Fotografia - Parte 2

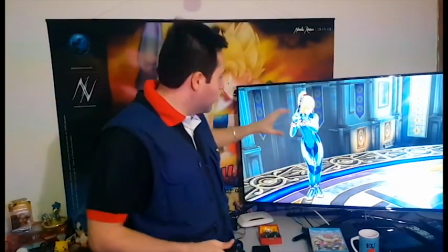(16:18)
Se você tem uma pessoa enquadrada nesse sentido, numa filmagem,
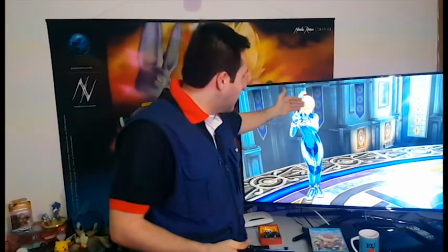(16:22)
e que ela está conversando com alguém, e você tem ela virada nessa direção e tem esse espaço, o look space é um espaço de olhar que serve para dar um distanciamento entre ela e outro elemento e equilibrar visualmente a cena. Então esse espaço ele deixa a imagem um pouquinho mais dinâmica, um pouco mais convidativa,
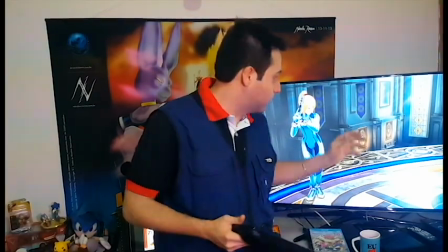(16:41)
indica o fluxo de leitura para que lado ela está olhando e dá uma noção espacial em relação ao ambiente. Sem falar que ela também se relaciona a um elemento denominado regra dos terços, que veremos em aulas futuras.
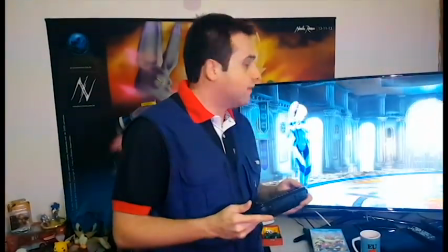(16:53)
Percebam como a descentralização da imagem, tirar ela de centro, dá muito mais dinâmica à cena e oferece uma possibilidade muito maior das filmagens de enquadramento e de interpretação do espectador em relação à atmosfera, ao ambiente e distanciamento entre os personagens apresentados.
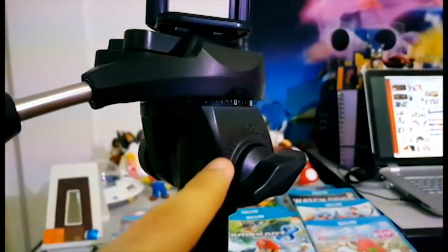(17:10)
Em relação aos movimentos de câmera, vocês podem notar que o próprio tripé ele tem algumas indicações dessas presilhas, o que,
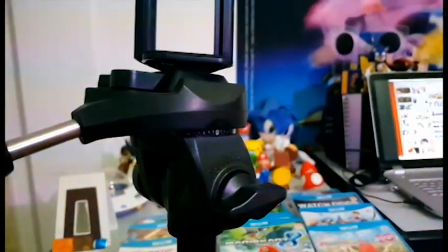(17:18)
que elas estão controlando, qual que é a intensidade. Tilt lock, eu falei para vocês que tilt é aquele movimento de câmera em que ela faz a panorâmica,
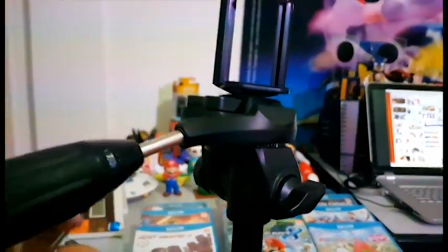(17:26)
porém na vertical. Então é essa presilha do tripé da câmera que vai conseguir controlar esse tipo de efeito.
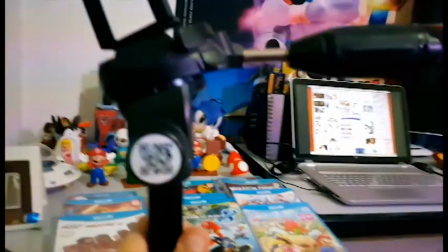(17:33)
Já do outro lado do tripé, nós temos outra indicação, vou focar aqui para vocês.
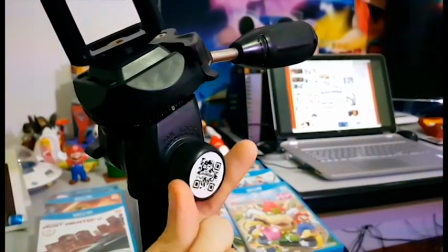(17:41)
Pan lock. Este botão aqui, ele controla a panorâmica da câmera,
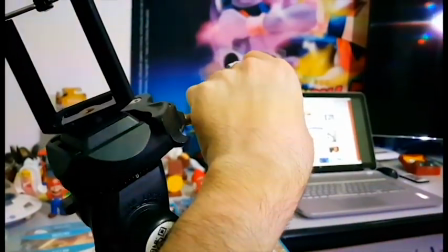(17:48)
ou seja, a rotação em torno do próprio eixo na horizontal.
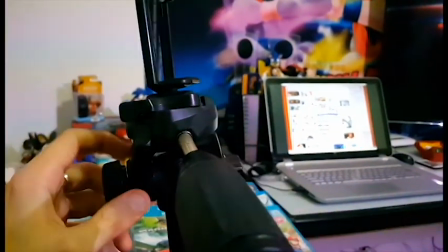(17:53)
Então é essa presilha aqui, que conforme ela estiver mais solta ou mais pressionada, ela vai permitir este movimento no tripé. Então aqui você tem o tilt, e aqui você tem a pan. Além do movimento de câmera, podemos também ter um movimento em cena, em mise-en-scène, dos personagens, dos atores em relação à câmera. Nesse caso, a câmera ela permanece fixa e quem se move é o personagem ou o ator. Quando alguém se aproxima da câmera, temos um movimento chamado head on. Head on, ou seja, cabeça vindo, né? Head on, cabeça se aproximando quando o personagem se aproxima da câmera. E quando a pessoa ela se afasta, chamamos de tail away. Tail, cauda, né? Away, indo, se afastando. Então, quando se aproxima da câmera, temos um head on. E quando se afasta, um tail away, head on, tail away. Em relação à linguagem cinematográfica, temos dois tipos de câmeras existentes. As câmeras objetivas, que são aquelas que filmam um objeto, que é como se fosse alguma câmera externa, filmando uma pessoa, um objeto em si, filmando uma cena.
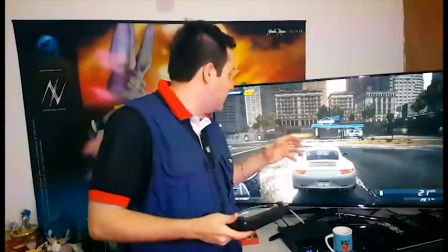(19:08)
Essa câmera, então, ela não é alguém pertencente à cena, é somente uma câmera posicionada,
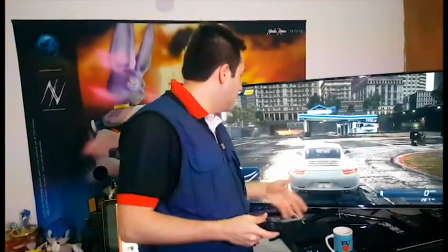(19:14)
uma câmera objetiva que tem, ela cumpre simplesmente a função de filmar e mostrar o que está ocorrendo naquela cena,
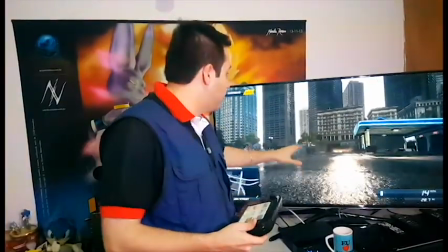(19:21)
uma câmera objetiva. Já a câmera subjetiva acontece quando se fosse realmente a visão de alguém, realmente a visão de uma pessoa que está na cena. A câmera subjetiva, ela possui um dono dos olhos. O dono dos olhos...
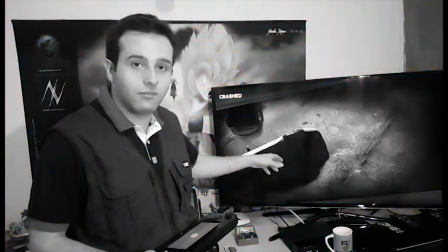(19:35)
E morreu!
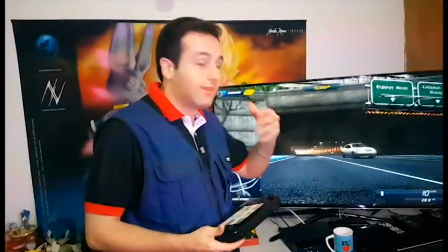(19:40)
O dono dos olhos, ou seja, a pessoa que está vendo, ao dono dos olhos, nós damos o nome de determinante. Então temos dois tipos de câmera, a câmera objetiva, que é aquela câmera que simplesmente está filmando a cena, e a câmera subjetiva, que é a visão de alguém em relação à cena. E você só consegue notar que uma câmera ela é subjetiva se você tiver algum indício de um determinante, um dono dos olhos. Então vamos supor que tem uma sala e tem um professor dando aula para os alunos.